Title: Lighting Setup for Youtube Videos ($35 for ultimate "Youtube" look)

Would you believe if I tell you that this lighting setup cost exactly 35 bucks? Hey everybody, this is Iago from Vimerse, and if you are just starting to make YouTube videos, you are going to realize that one of the best ways to grab people's attention is by using a good lighting setup, or you can just change your camera angle. And if you haven't realized yet, English is my second language because I'm from Brazil, and here in Brazil things are not so easy to buy, so a lot of the times we have to improvise, and this is how I could achieve this lighting setup. So let's start from the beginning. Right now the only light we have here is the one from the ceiling, and it's not illuminating my face, so we need a light in front of me, and this is what people call a key light, and this is going to be our main light.
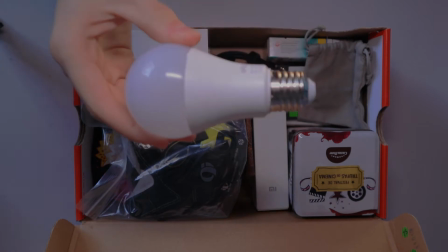50s
So for that we are going to use a LED lamp and a cable to connect into the socket.
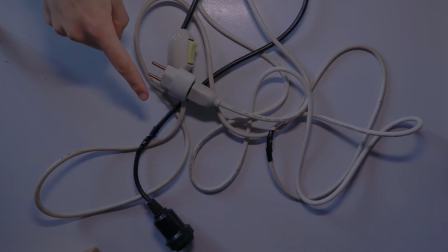56s
My cable is not exactly a new one, but you can buy one of these for 7 bucks. And for this light, my tip for you is to pick a light that is bright enough.
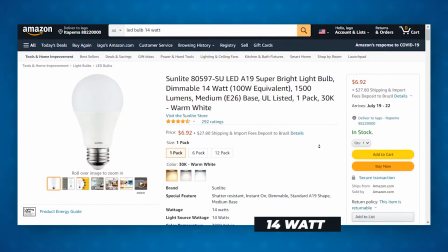66s
My recommendation for you is to pick a 14 watts light, which costs about 7 bucks. And here in the description you can find the links to buy everything I mentioned. So let's power this up.
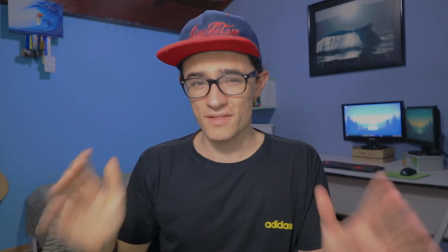81s
Okay, now we have a light, but it's not looking good.
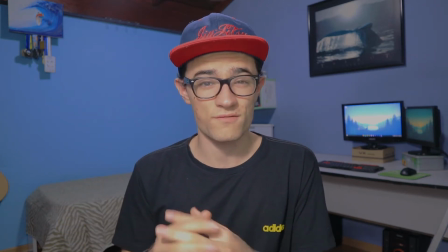85s
And since we don't have a dimmer for this light, and this light is producing a very harsh shadow in my face, but how can we make this light softer? The first thing we can do is to adjust our ISO. Right now my ISO is 800, and here we can change it to 500.
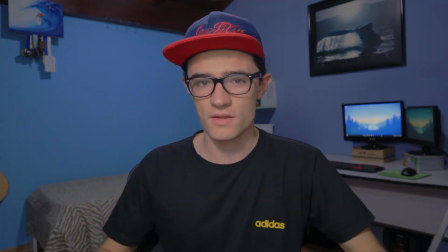103s
And okay, now it's looking a little bit better, but this light, it's still not soft. And for that I present to you the China ball, and this thing does an amazing job for the price, roughly $2 per unit. You know, when you see those big lights with those soft box, this China ball it's going to do the same job as this soft box, but for a very low price and a very low quality too.
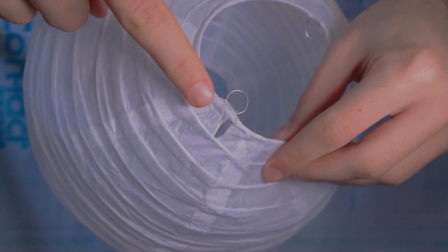130s
So take care of your China ball because this is not very strong. And China balls like this one are awesome if you want to light up 360 degrees or a scene with more than one person.
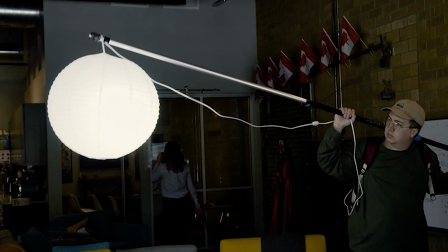143s
And this kind of light is actually used in movies when they needed to light up a
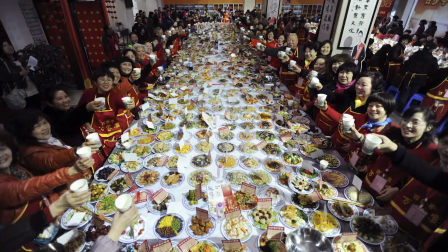148s
dinner scene where there are people everywhere in the table and they need a very soft light.
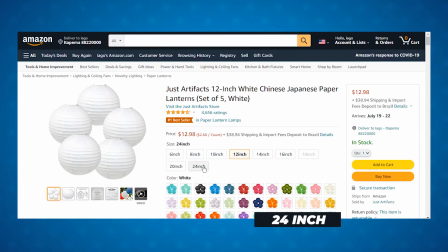153s
My recommendation for you is, if you have space, buy the 24 inches,
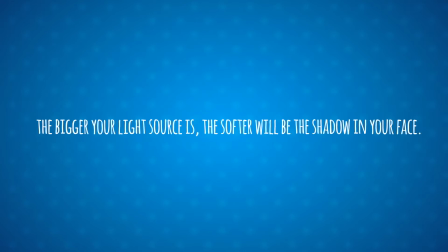158s
because the bigger your light source is, the softer will be the shadow in your face. In my case here I bought a 12 inches, but I wish I had bought a bigger one. You can see if your light is producing a hard shadow or a soft shadow just by placing your finger in front of your light. And if you can see the shape of your finger in your face, it's because your light is harsh, and if you can't, it's because it's soft.
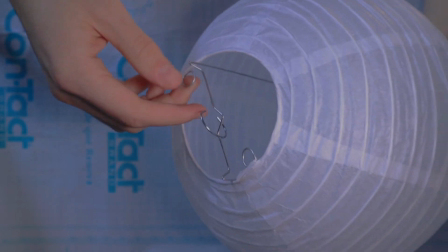185s
Mounting this China ball is very easy. You just have to place your light here inside.
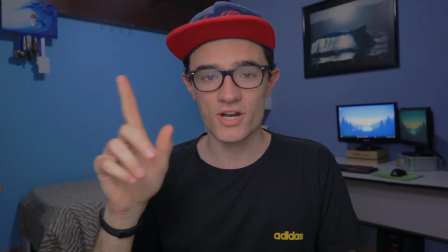189s
Okay, right now with the China ball is much better, right?
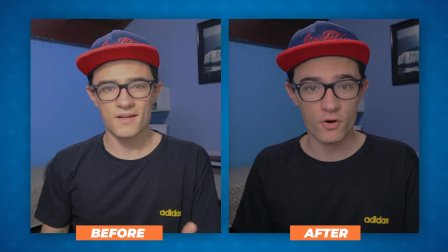193s
You can compare the difference between before the China ball and after the China ball.
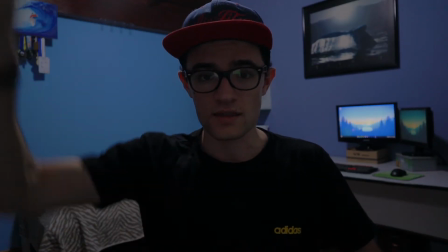199s
And here is without any light, and now with the light and the China ball.
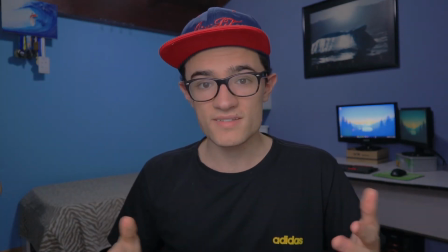205s
Much better, right? And you can bring this light very close to your face,
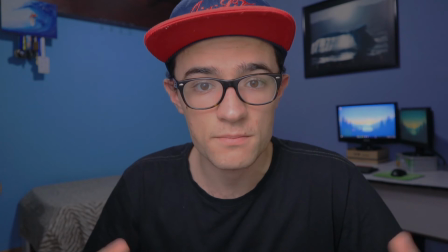210s
because this is going to make the source of the light bigger and it will give a softer shadow.
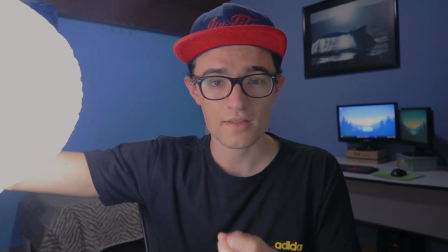216s
If you place this light about 45 degrees from your face, you are going to get a more dramatic light, and also will create more depth in your light.
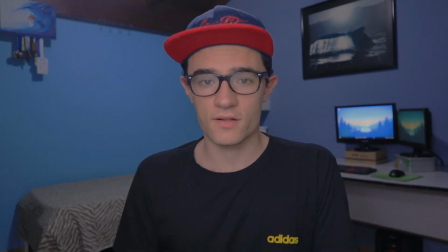225s
Or you can just place in front of your face and have a flatter light, creating almost any shadows in your face. Right now we have a key light, our main light, but we still haven't achieved the YouTuber light,
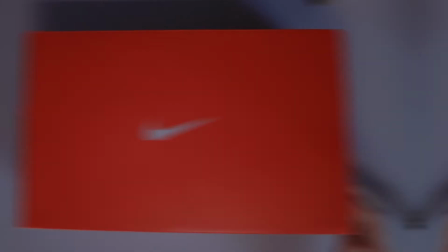238s
and this is because we are missing a background light. For a background light, I did the same thing as the key light.